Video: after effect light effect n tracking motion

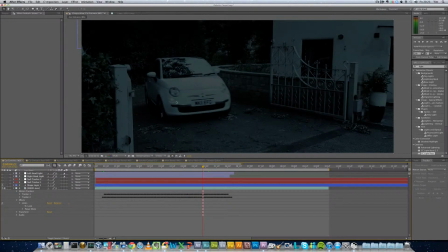As I mentioned before, the lights are actually on because the Fiat actually leaves its driving lights on all day long, which is a bit annoying, but it doesn't come through. So what I did again is we went to the motion tracking,
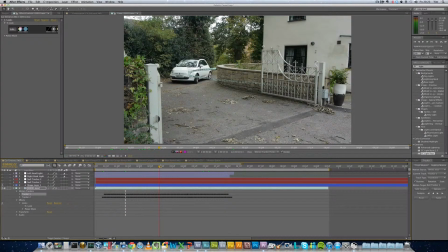and we track these points against the lights all the way along until it disappears off shot. So you see it's quite a long motion track. It's quite easy to apply the motion track. It needs a little bit of help in places, but mostly it gets it right with a little bit of assistance.
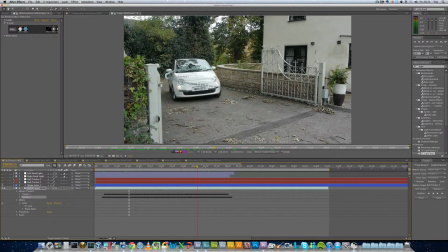So here we go, the light comes around, and you see the tracking point is always staying with there. So that means I can then do what I did before, which was to apply the
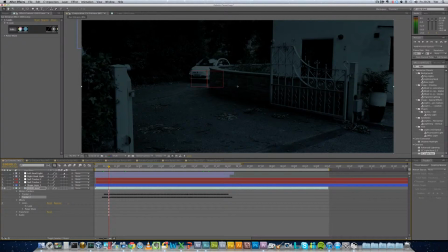I applied these null objects, which take the tracking information and follow the light cluster all the way around.
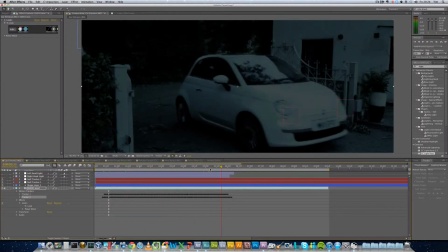Neat. So we make a relationship between the left headlight and the right headlight to these null objects, which I'll now make disappear because I want to see the lights.
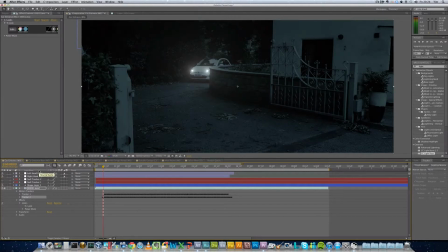Now again, it's the simple light effect that I use, these CC light rays. You are able to change, so let's go into here, see the CC light rays. You can change the colours of them, the shapes of them, the radii of them.
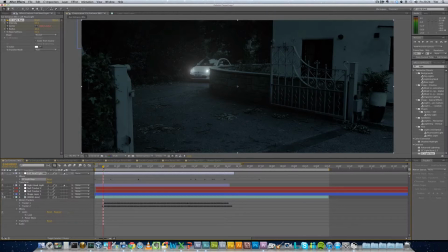And what I've actually done in this effect is, because obviously the vehicle's quite far away, is that you'll see there's some keyframes here, these little dots here, which basically changes the intensity and the radius of the actual
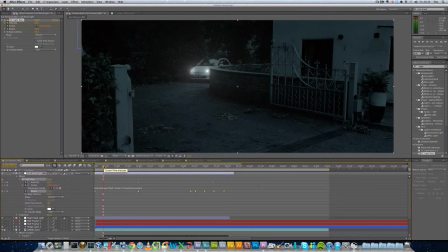lights as they come round. So the lights will actually grow, get stronger and fade, and it actually works quite well, which I was quite surprised with, because I thought it was going to require a more expensive or maybe not included effect. And we see the vehicle comes around,
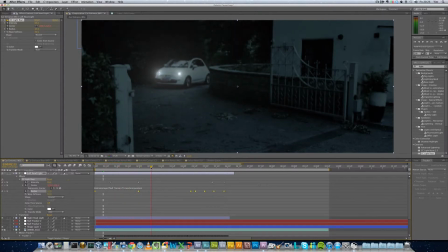may go slightly lower quality, but it does look like there's some kind of glare and lens flare as the vehicle comes around,
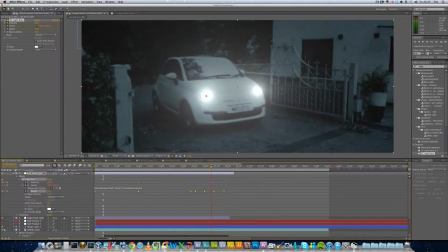and the radius is changing.
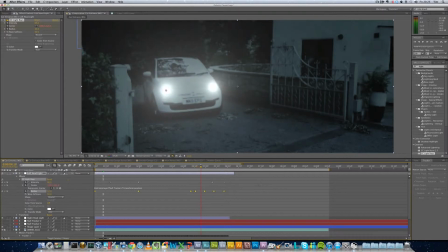So at this point in time here, the intensity and the radius is more or less at its maximum, as you can see by the values down here.
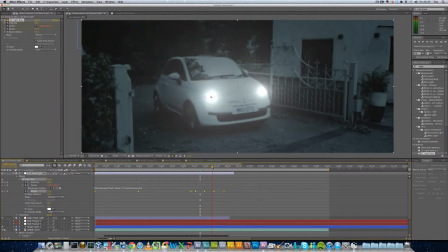And as the vehicle actually goes to the right, we then try and lower the intensity but keep the radius, just so it looks like it's disappearing off camera.
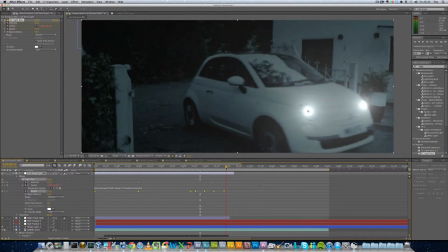Now again, it's far from perfect if you was to look at this frame by frame, pixel by pixel.
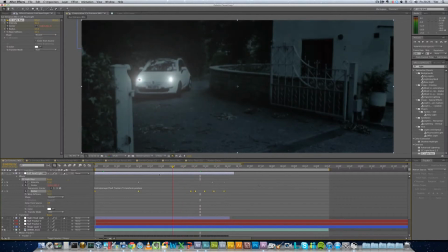But in terms of what I've been able to do with what I've learned very quickly, it's actually quite nice. What I do like about it is the way that it actually glows up the whole scene as it comes in and the intensity increases.
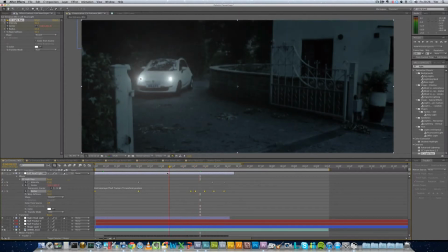It's quite a nice effect. And again, so with a combination of motion tracking and effects, and linking those effects to the motion tracking data,
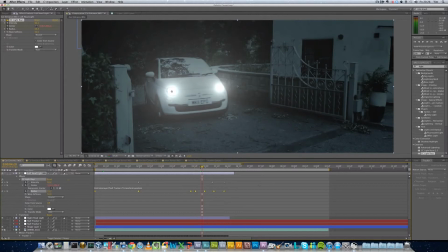we've been able to come up with quite a nice scene that works quite well.
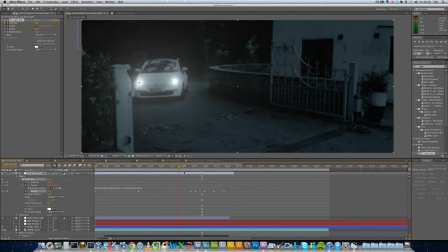So that concludes that. I've probably been going on quite a while again. And in the next next video, I'm going to be looking at adding some special effects.
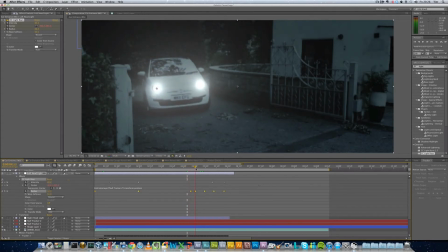So that this is when, you know, the actual cheesy stuff starts to really come out, as opposed to some of the normal filmic stuff, just playing around trying to learn After Effects. So thanks if you have watched this and you've got this far with me. Thank you.